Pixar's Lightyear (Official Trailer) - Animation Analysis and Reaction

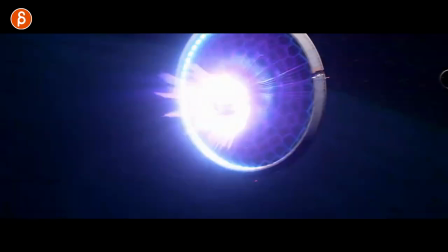(24:49)
I didn't see that in my first viewing. Love this. Ooh, Very cool.
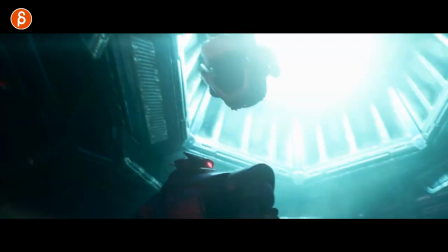(24:56)
Love all this. That's your classic Buzz Lightyear tuck and roll jump thing here.
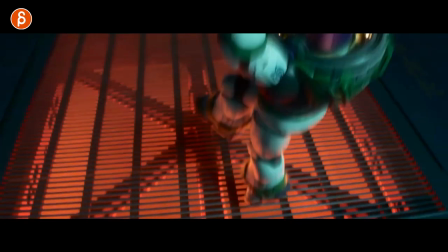(25:05)
Nice. You know, that's the other shot, right? A land. Because, you know, at one point you have to do a jump as a student.
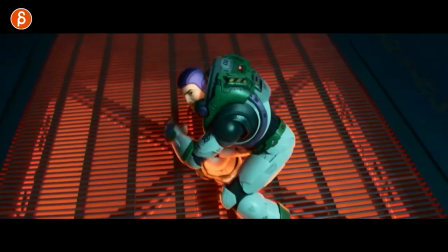(25:11)
Now you got your landing, compression, but the added complexity is now a turnaround.
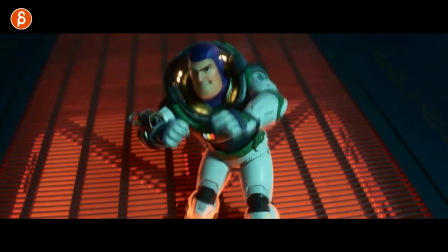(25:18)
And because you're landing this way, you're going to lean backwards and fall backwards in a way. So you got to continue with a couple steps there while doing something else.
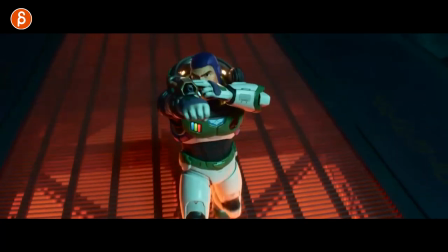(25:26)
I love that we can still see his eyes though. It's nicely framed, so we don't cover that. So that would be your assignment right there.
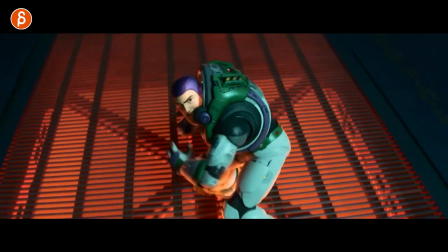(25:33)
Land, compression, turn around, and then whatever action you want to use.
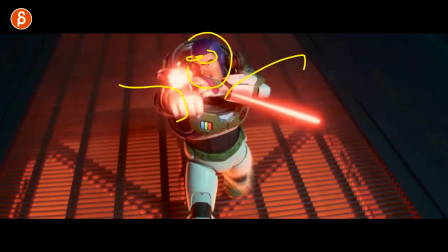(25:38)
This could be something where the character is flailing, wide-eyed, and because something else is, you know, maybe coming into frame, all blurred out, but big, right? This could be a creature, so then maybe I would have him here and then the other thing here so that there's more balance.
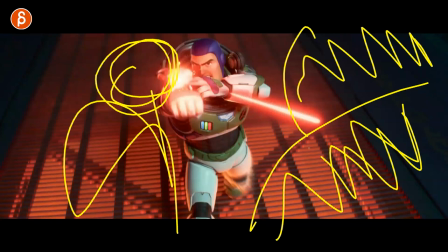(25:52)
And over the course of the shot, this thing overtakes the frame,
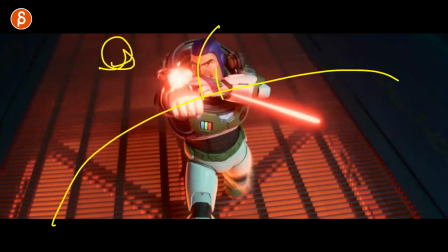(25:55)
so the character is here and the other one is overtaking the whole thing, maybe even overlapping your main character, so it's all
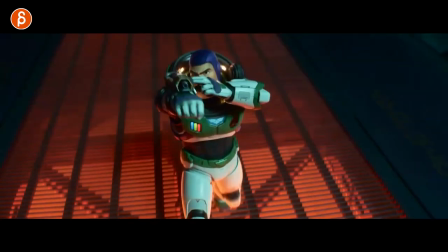(26:02)
imposing and taking up the frame. Could be cool. It's another assignment idea.
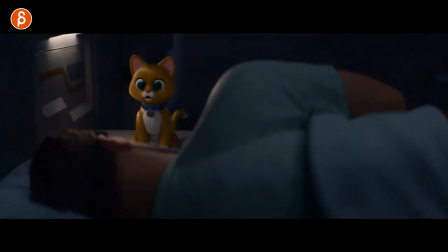(26:07)
And then we're at the end with this cat. There's some fun stuff in there.
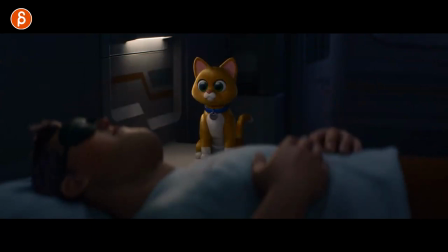(26:13)
I'm going to scrub through. I love the end when it goes into the white noise. Just having a little bit of wobble there. A little prop animation, a little bit of this here. And that's that.
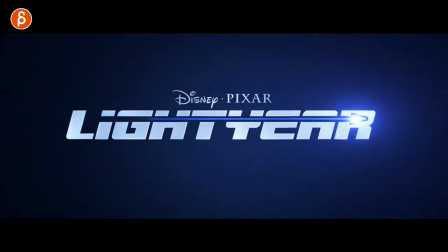(26:26)
Yeah, it's cool. When is this coming out? June 22.
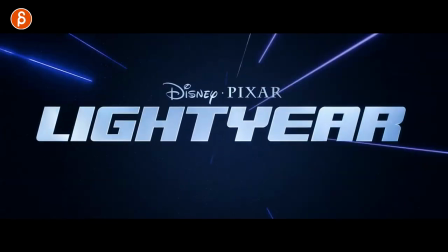(26:31)
Couple months off, but I am definitely looking forward to this.
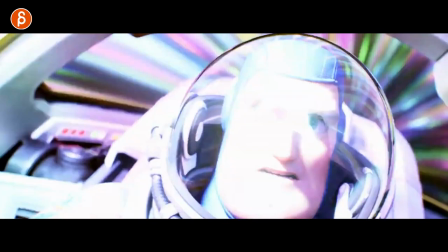(26:35)
Anyway, I thought I'm only going to have a handful of shots to talk about because there's a lot of repeated shots in here.
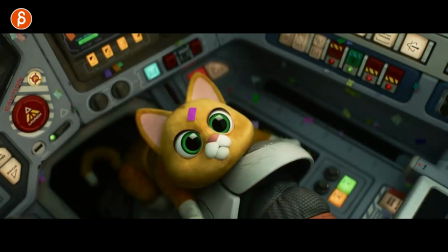(26:41)
But no, this is, what is this, 26 minutes? There's always something.
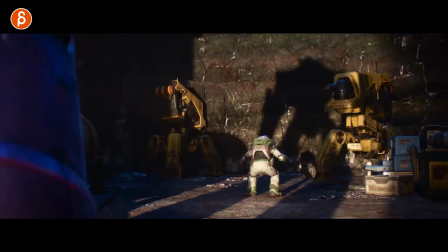(26:45)
Again, proving my point that students watch trailers, look at shots,
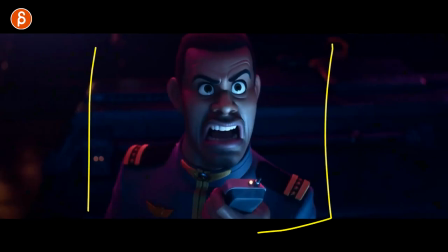(26:51)
and then take something like that, analyze it frame by frame, look at the length of the shot.
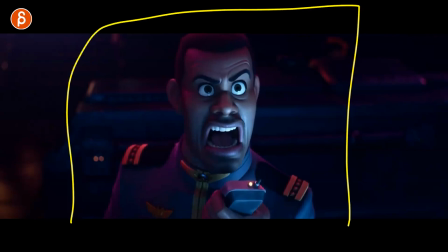(26:56)
How could you emulate this? You know, and you can also completely copy this.
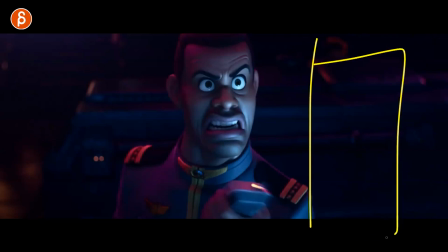(26:59)
Just don't put it on your reel, but as an assignment, because then you have your shot, and then you have a professional shot, then you can look at, okay, well, what am I missing?
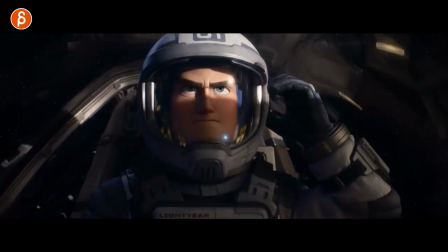(27:07)
How? Why is this so good? And so on and so on. Definitely use these as inspiration and as motivation to push yourself and try certain things.
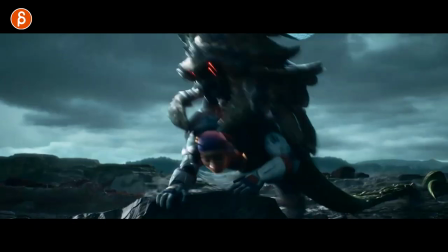(27:16)
Like this, to me, is a cool shot idea. A character hanging on to something. So you got the gripping, you got the weight and pull that you can pull off in your animation timing, that someone is being pulled but holding on to this, so the strain on this.
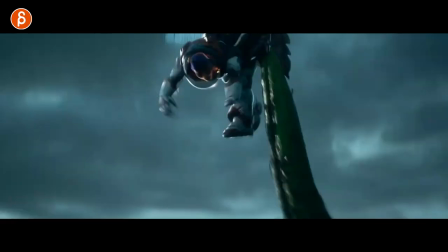(27:29)
Then the letting go, so then this will suddenly shoot up a bit faster. And then the interaction of this and whatever is holding on to this character.
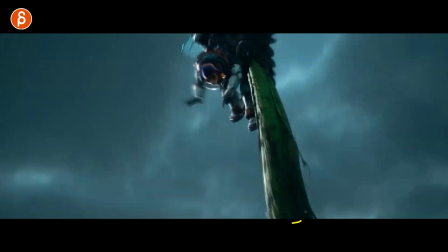(27:37)
This character flying, he's got flight dynamics, it might go a bit left and right, plus some cool camera stuff.
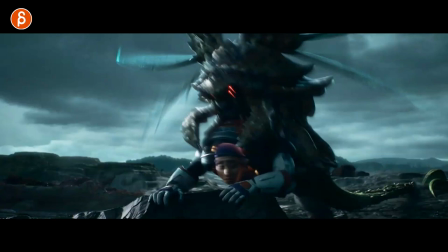(27:42)
Come on. There, I say, someday in the future, you're going to see a shot like this, and that's going to be me copying this.
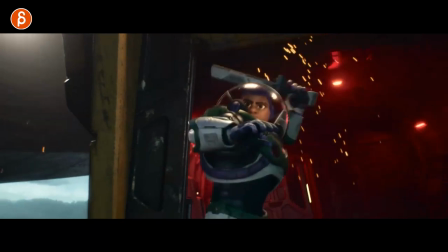(27:49)
But it's cool. So yeah, students, look at trailers.
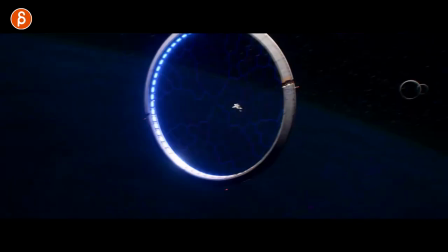(27:53)
So much shorter than a movie, and you will always find, this is so cool, you will always find a shot that serves as a springboard for ideas.
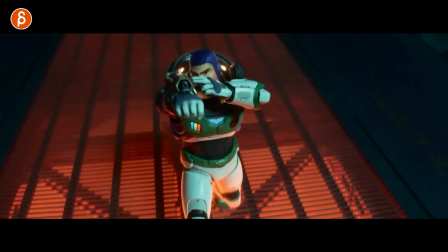(28:01)
Like I said, I mean, it's literally, what is this, like 7, 8? I got to count later, but so many different shot ideas in this trailer alone that you can modify as an assignment.
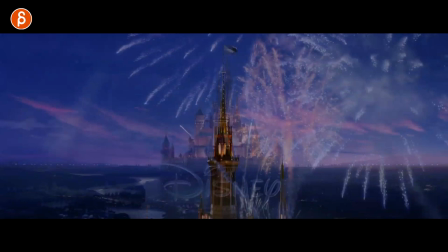(28:10)
Super awesome. So thanks everybody for working on this trailer on the movie, for giving people so many ideas and inspiration.
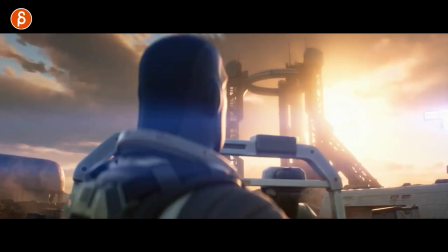(28:17)
I'm really looking forward to this movie. And that's it from me. Yeah, that's it. If you're still watching after all this time, thank you.
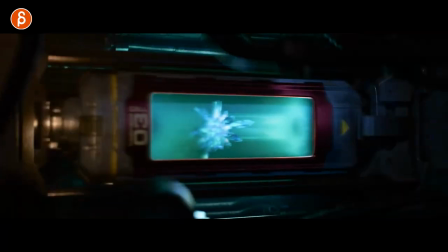(28:24)
Maybe you liked it. You know, the pitch. What is the pitch at the end? Guess what? Like and subscribe.
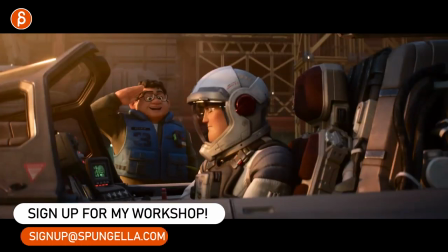(28:29)
And I do have workshops, so if you want me to analyze things like this with your shot and help you to make your shots even better, you know what the pitch is.
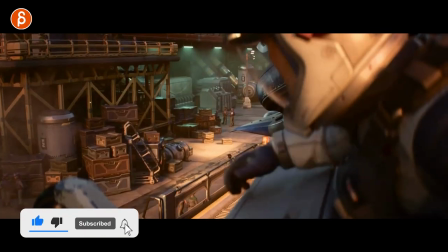(28:36)
I got workshops and all that jazz. I'm going to leave it at that. So check it out.
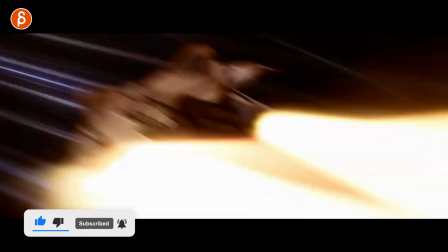(28:40)
Check out my channel. And that's it. Thank you.